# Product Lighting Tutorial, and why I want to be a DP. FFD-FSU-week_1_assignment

Hi, this is Randy Rock, and I would someday like to be a director of photography. I started out wanting to be an editor when I started the film program, but then I had to shoot things to have content so that I could edit, and that got me started on getting more and more into the world of camera gear, lighting equipment, lighting techniques, camera moves, shots, angles, and now I just find myself spending most of my day just researching online and just learning new things every day, and I get really drawn into it, and next thing I know the whole day has gone by and I haven't got off the couch yet.
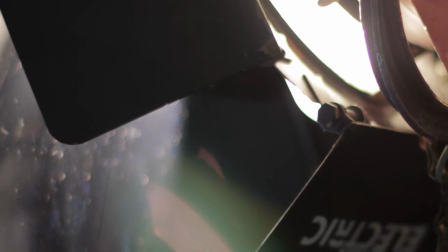[0:39]
Anyways, the director of photography is responsible for the electric and grip department and also the camera department. The most important thing is that the director of photography achieves the overall look and feel that the director and producer are going for through camera work and lighting techniques. Today I'm going to show you why I think I would be good for this position in a tutorial on basic product lighting. So let's get started. I'm using my Canon 60D for this shoot and 50mm 1.4 lens, and my ISO is at 320, aperture's 1.4. I'm at 1/50th of a second shutter speed, and I'm shooting at 1920 by 1080 progressive, 24 frames per second for that wonderful film look.
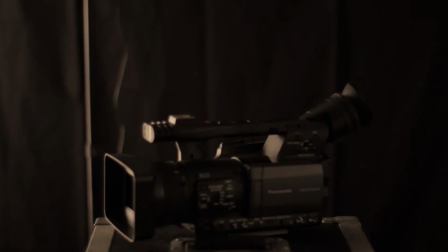[1:24]
So here's the first shot, and this is just lit by the two lamps in my apartment, regular lamps, and the first thing I'm going to do is shut them both off. Next, I'm going to turn on my Mole Richardson 300 watt Betweeny solar spot to use as my key light.
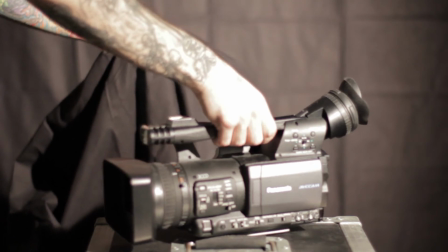[1:43]
Obviously we don't want to see what the subject is sitting on, so I'm going to cover that up with the black muslin background.
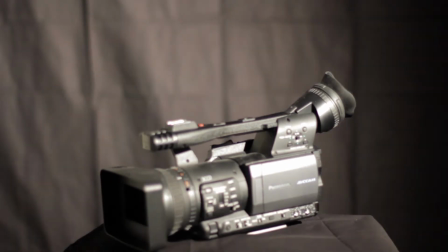[1:52]
Next, I'm going to use the barn doors on my key light to cut the spill that's falling onto my backdrop,
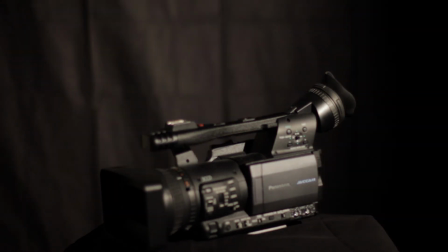[1:59]
because I want that to be dark in the background and black.
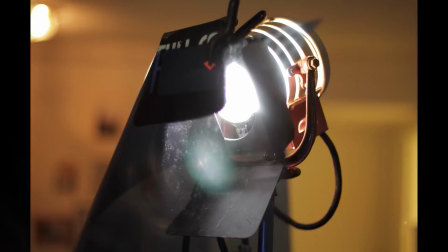[2:04]
Next, I'm going to add a full CTB gel, which is color temperature blue, to my key light,
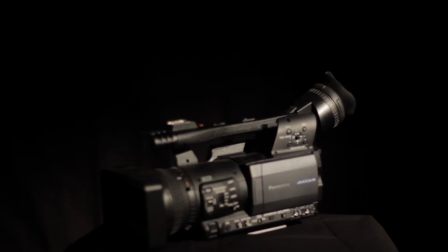[2:11]
which will cool the temperature down from the 3200 Kelvin tungsten to look like a
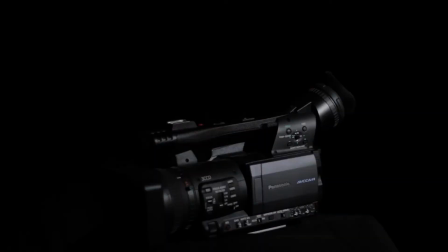[2:19]
550K HMI, which will get rid of the orangish look on the subject. Then I'm going to change my white balance in my camera to a custom setting of 2500 Kelvin to make the light even more blue and even cooler in temperature.
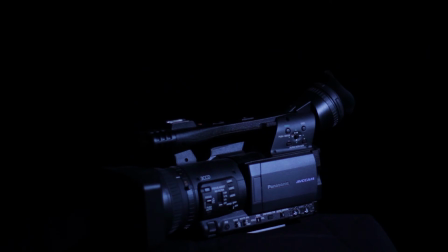[2:38]
Now I'm going to add a 225 watt rim light to separate the subject from the
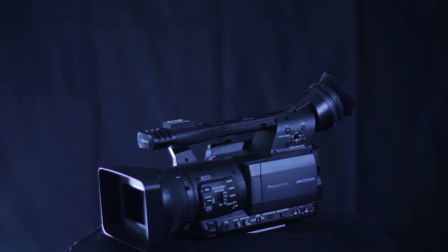[2:44]
background so that the edges of the subject don't fall off into the background since they're both black. Next, I had to get creative to find something to cut the spill from the rim light,
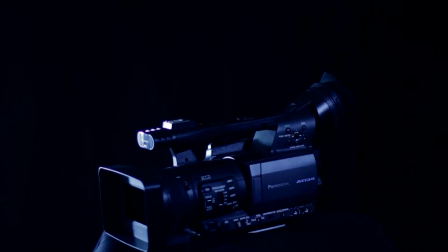[2:56]
and I found a cardboard box to cut the light so it doesn't illuminate the background. You can see the effect of the rim light when I turn off the key light and just look at what the rim light is doing.
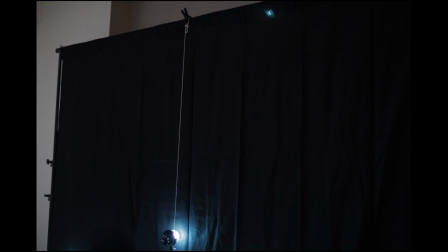[3:08]
Next, I'm going to tie a string to a modified desk lamp with a 25 watt party bulb in it and hang it from the top of the backdrop with white string to add some depth to the shot.
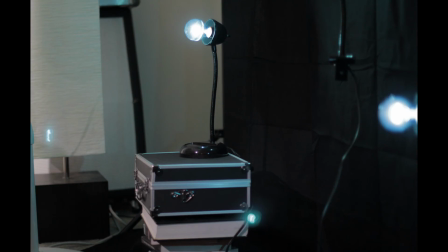[3:23]
I'm also going to stack two others up on books or whatever else I can find.
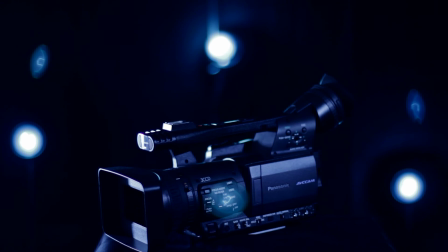[3:30]
I noticed here that I was getting an optical flare in the center of the subject, so I'm going to turn the center party bulb to eliminate that.
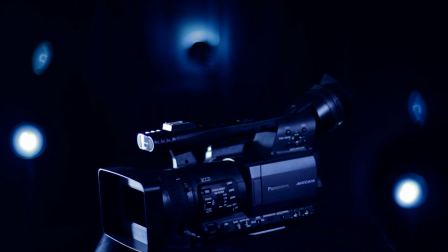[3:41]
Finally, I'm going to add a 2-point star filter to the 50mm prime lens to make the party bulbs and the highlights on the subject flare out to add a nice shiny look.
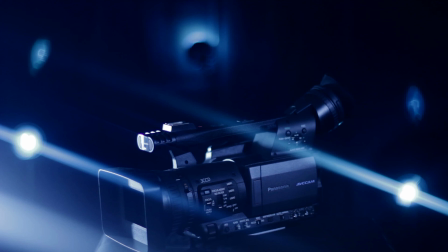[3:53]
And you'll notice when I spin the filter around, the flares from the lights spin with it.
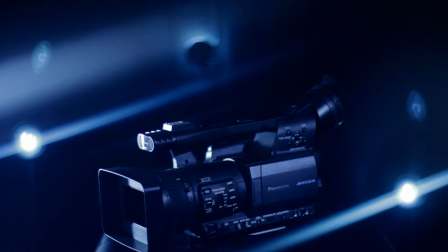[4:02]
And there we have it, a nice simple product lighting shot setup.